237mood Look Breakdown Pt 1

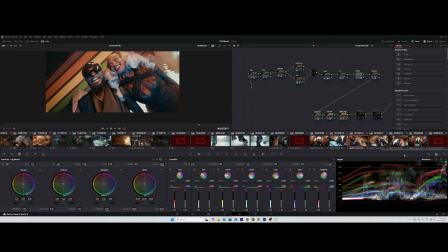I just wanted to lift it up, and this is what happens after that. You can see, so this is before and after. I just brought up the black levels, and I did that through the curves and low soft.
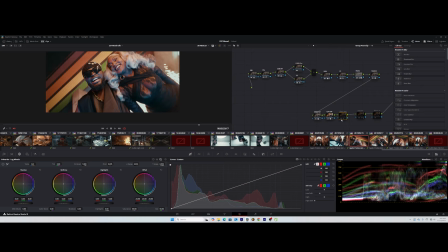I just added a low soft a little, and it gave me this, which is what I wanted for this look. And you can see that it actually helps to keep the dynamic range, keep all the details in the black areas, and then still have that strong contrast, which is what we want.
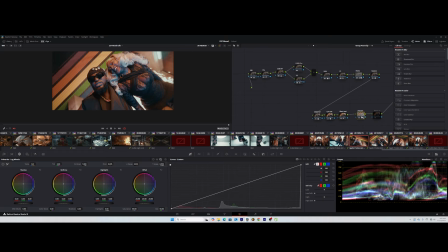And at the end of the day, I just added some sharpen, and the image was good. And how did I do the sharpening? I came over here, qualifier, and I qualified just the highlights, just the highlights of the image. So this is it.
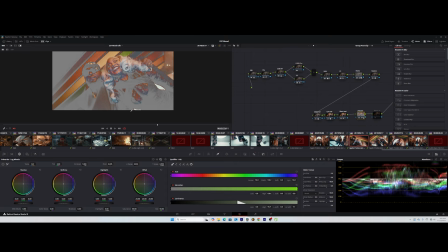Like the highlights and mid-tones, I qualified them, ensure that I'm not affecting the shadows or the darkest points of the image.
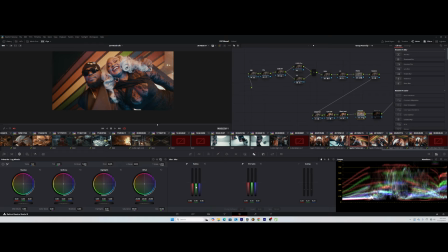And then under that, I just added some little sharpening on those mid-tones and highlights, because you don't want to add sharpening on your shadows. You're going to spoil the image. So you want the sharpening to always happen around the mid-tones and highlights, which is always which always feels better.
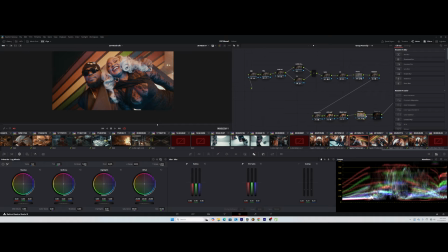Yeah, so I mean, simple and straight to the point, and that's how I got this look. And obviously noise reduction, which came in later at the end, just to help, remove some noise that we could see.
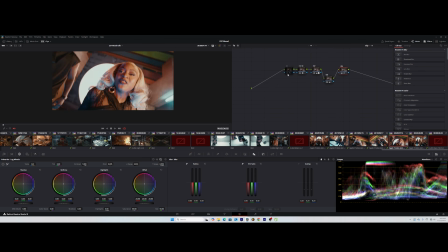And there you go. That's it. That's how we got this look.
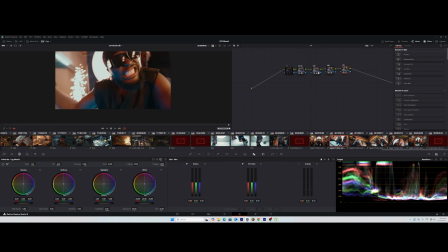You see how simple it felt, but it took a lot of time to decide and make decisions, the right decisions, especially also ensuring that you're not doing too much.
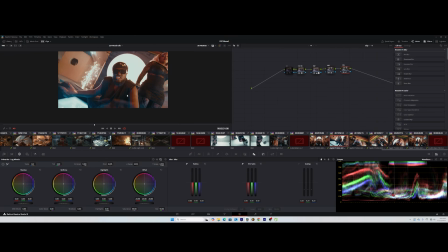But then you can see how little changes finally end up giving us that beautiful
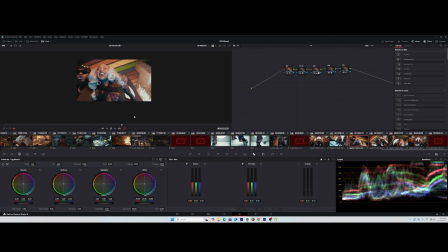or that delicious image or soup that we were cooking. So that's it, guys.
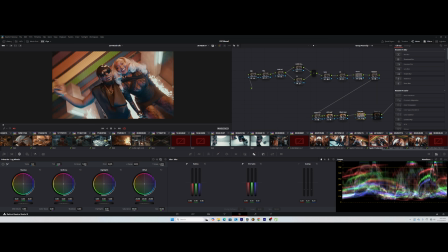So just go ahead, share, and send to others so they could learn and grab something from this.
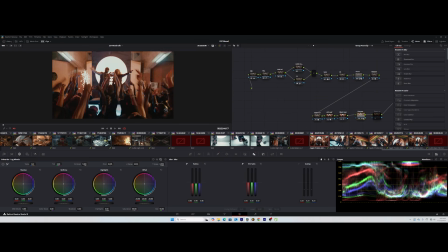Thank you once again. My name is Dr. King 70K. Mr. Will take another shot, and see you next time.